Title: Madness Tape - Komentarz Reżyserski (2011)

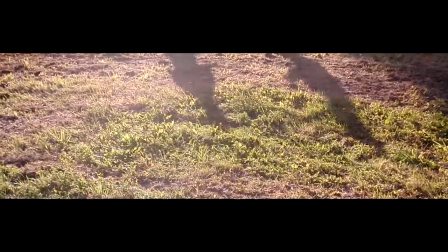To jest Sparta naszego filmu. To miała być bardzo ładna scena walki na cienie,
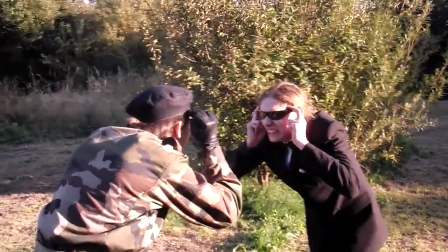ale słońce już zachodziło i były wydłużone i nie dało się tego nakręcić, więc została sama walka na umysły.
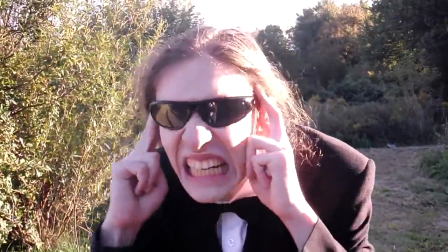I tu będzie jedno ujęcie, z którego jestem najbardziej dumny.
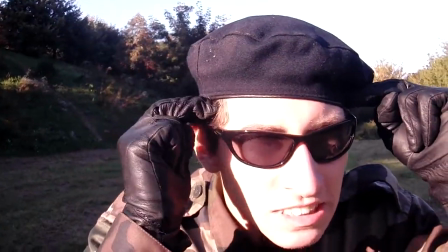No, pogoda była piękna, ale kręcenie tego to była w ogóle walka z czasem, naprawdę. Już z każdym kolejnym ujęciem słońce było pod innym kątem.
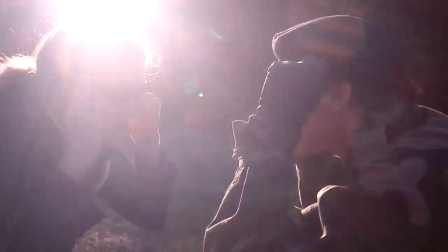O, i teraz pięknie idzie kamera. O, no nie, to jest ujęcie boskie. Tak,
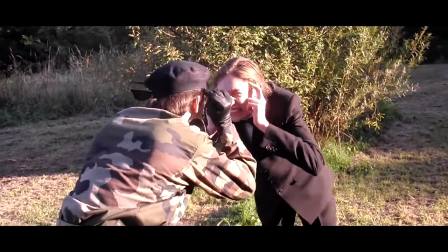tu niby okulary spadają same z siebie. Widać, że spadają same.
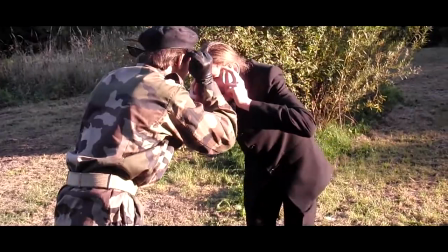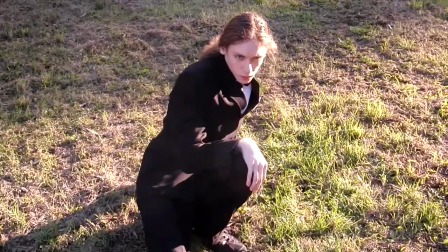Swoją drogą, piękna muzyka. Gregoire Lurm. No jedna z tych na licencji Creative Commons, dzięki czemu mamy licencję na ich wykorzystanie.
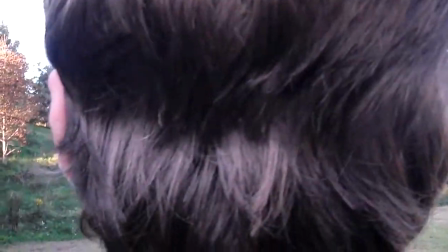O. Jakby ktoś nie zrozumiał, tutaj jest słaby punkt złego człowieka.
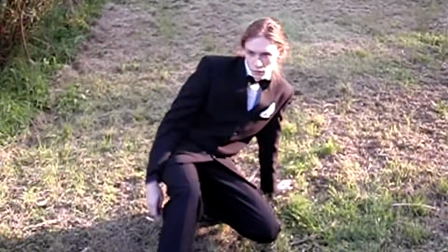O, a to jest recepta, jak sztucznie wydłużyć film. Trzeba dać jak najwięcej slow motion w jak najgorszej jakości.
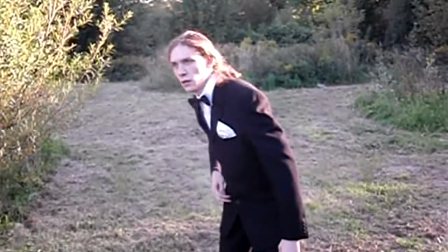Chociaż jestem prawie pewien, że przypadkiem nakręciliśmy to w slow motion. Oj, chyba tak. I to bicie serca.
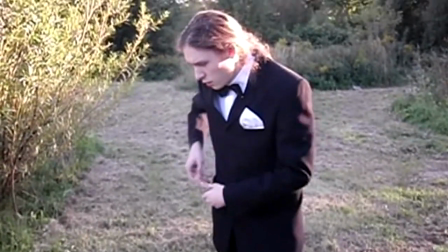W ogóle jeśli poszukujecie jakichś tam dźwięków, to zapraszam na freesound.org, bo też dają na fajnej licencji.
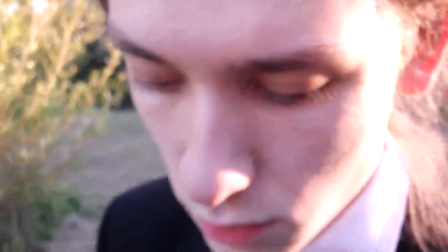Jest naprawdę dużo tego. A odpowiedź na pytanie fanów?
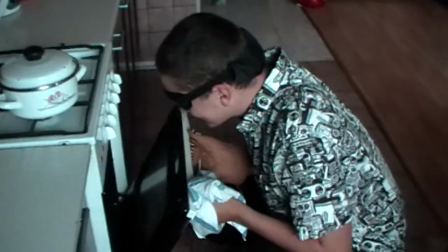Tak, to jest prawdziwy piegusek.
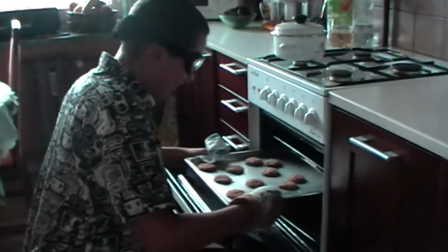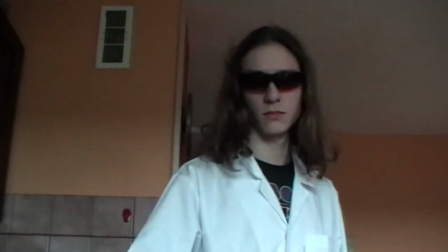Niczym z takiej pięknej, familijnej reklamy.
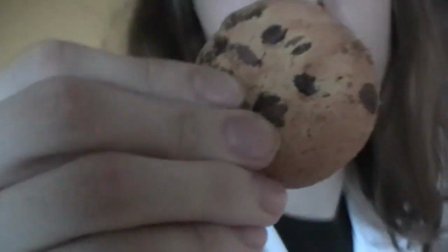Niczym z Matrixa. Wow.
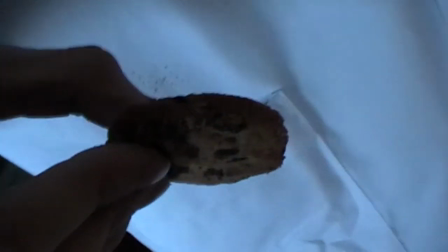A w tym ujęciu jesteśmy mistrzami, bo powtarza się tak, że w Earl and Virgin jednak umiemy wodzić aparatem za produktami spożywczymi.
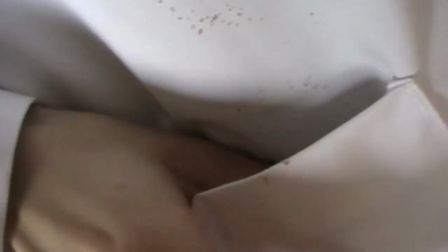I wiemy, że chowa to do fartucha laboratoryjnego. Tak.
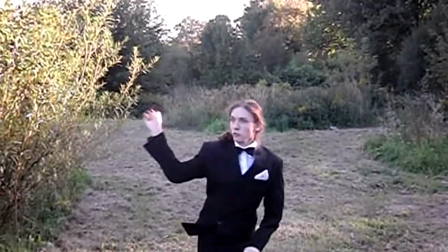Taki rzut, taki naturalny. I ciasteczko nigdzie nie wypada.
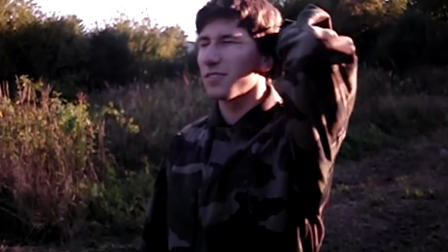Sam zastanawiam się, czy to w ogóle jest fizycznie możliwe. To jest Norbert. Ale skoro złapaliśmy to na taśmie.
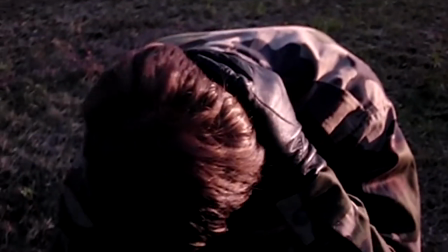Na taśmie. Taśma.
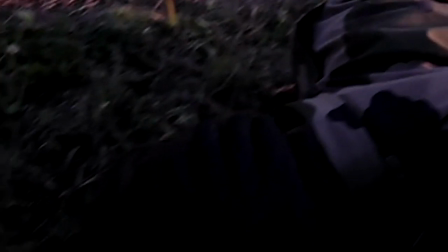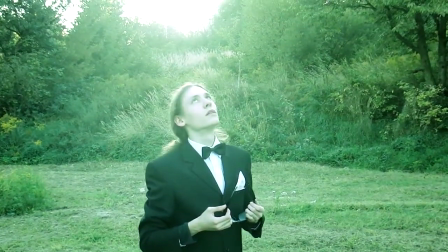O Boże, kocham ten efekt. Znaczy, kocham go i jednocześnie nienawidzę. Jest dość wymuszony.
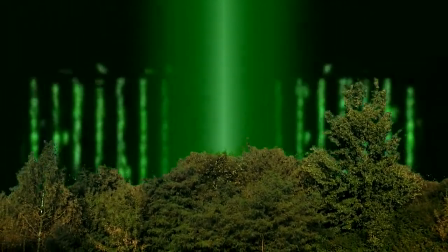W sumie to wygląda na wymuszony. No chodzi o to, że generalnie no, to biuro się jakoś dezintegruje, że wszystko to było tutaj iluzją.
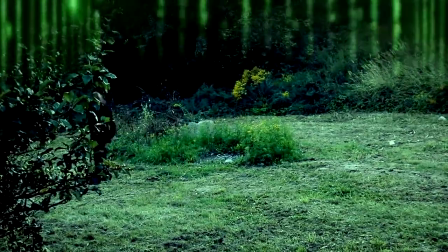Swoją drogą brakuje tutaj pewnej sceny, taka, która by tłumaczyła, dlaczego w sumie wrócił kolor, prawda?
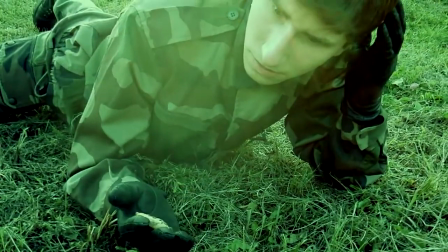Tak, ale nie no, myślę, że można to wpaść, jak ktoś ma troszkę wyobraźni, że pokonaliśmy złego człowieka i tak dalej.
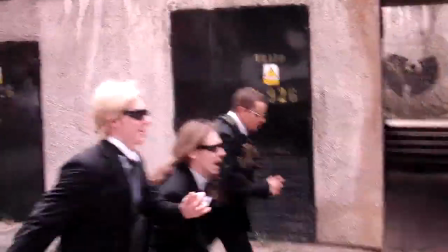Mhm. Swoją drogą, co robił wojskowy generał w mieście agentów? Tego dowiecie się w następnym.
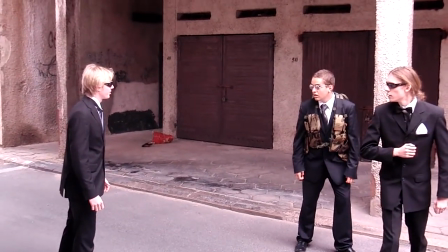O, kolejna scena nie ma.
The tape.
Powiedział to tak cichutko, że stwierdziliśmy, że wygłuszymy całą scenę.
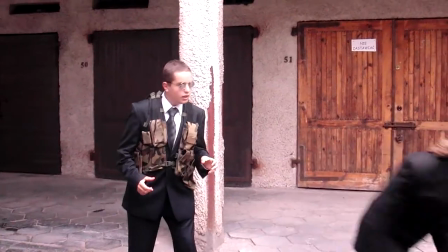Ale to dobry aktor. Tak, jakby ktoś nie zrozumiał, to on wrócił się po taśmę, której Mikołaj zapomniał.
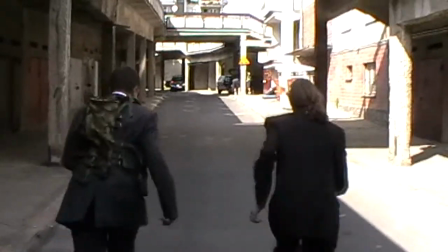Przepraszam. Tamta scena też była dość sporo powtarzana. Na szczęście tutaj kamera tak się trzęsła, że co musieliśmy tę rejestrację.
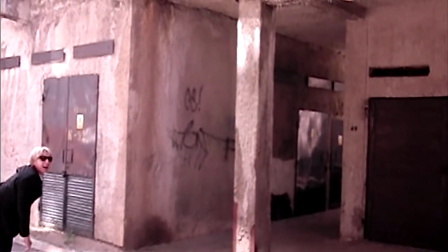O, i powiem coś o dubbing modzie, który zaraz się pojawi. Dźwięk normalnie był bardzo słaby, więc stwierdziliśmy, że nagramy dubbing i zaczęliśmy się w międzyczasie wydurniać.
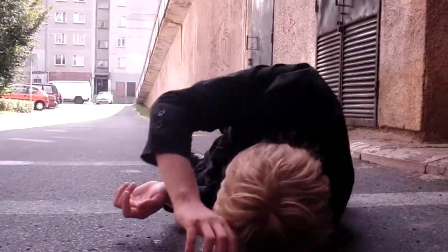I stwierdziliśmy, że ta durna wersja jest lepsza od poprawnej.
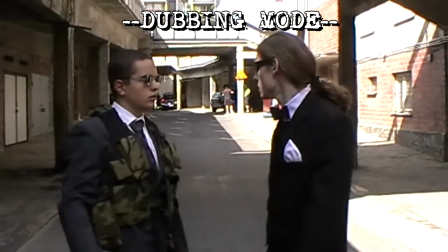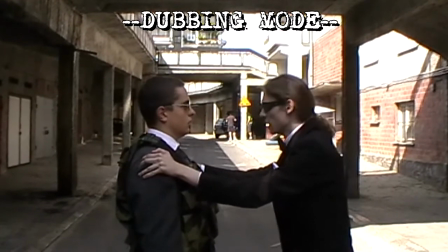Stwierdziliśmy, że musimy po prostu zostawić Pawła, bo ktoś musi ginąć. No a jest taki motyw zwykle w ucieczkach korytarzem, że
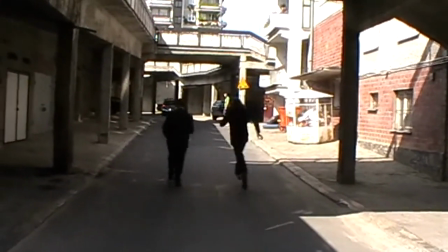ktoś niestety się wywala i jedna osoba musi wrócić, poświęcając swoje życie. No i to jest taka jakby gra na tym motywie.
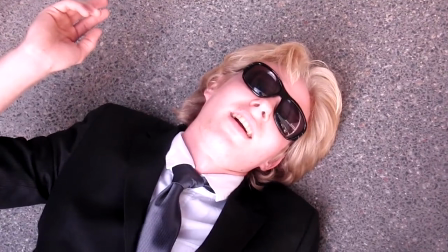Ale tutaj błysnę, bo on nie zginął. I nie jest pokazane, jak ginie.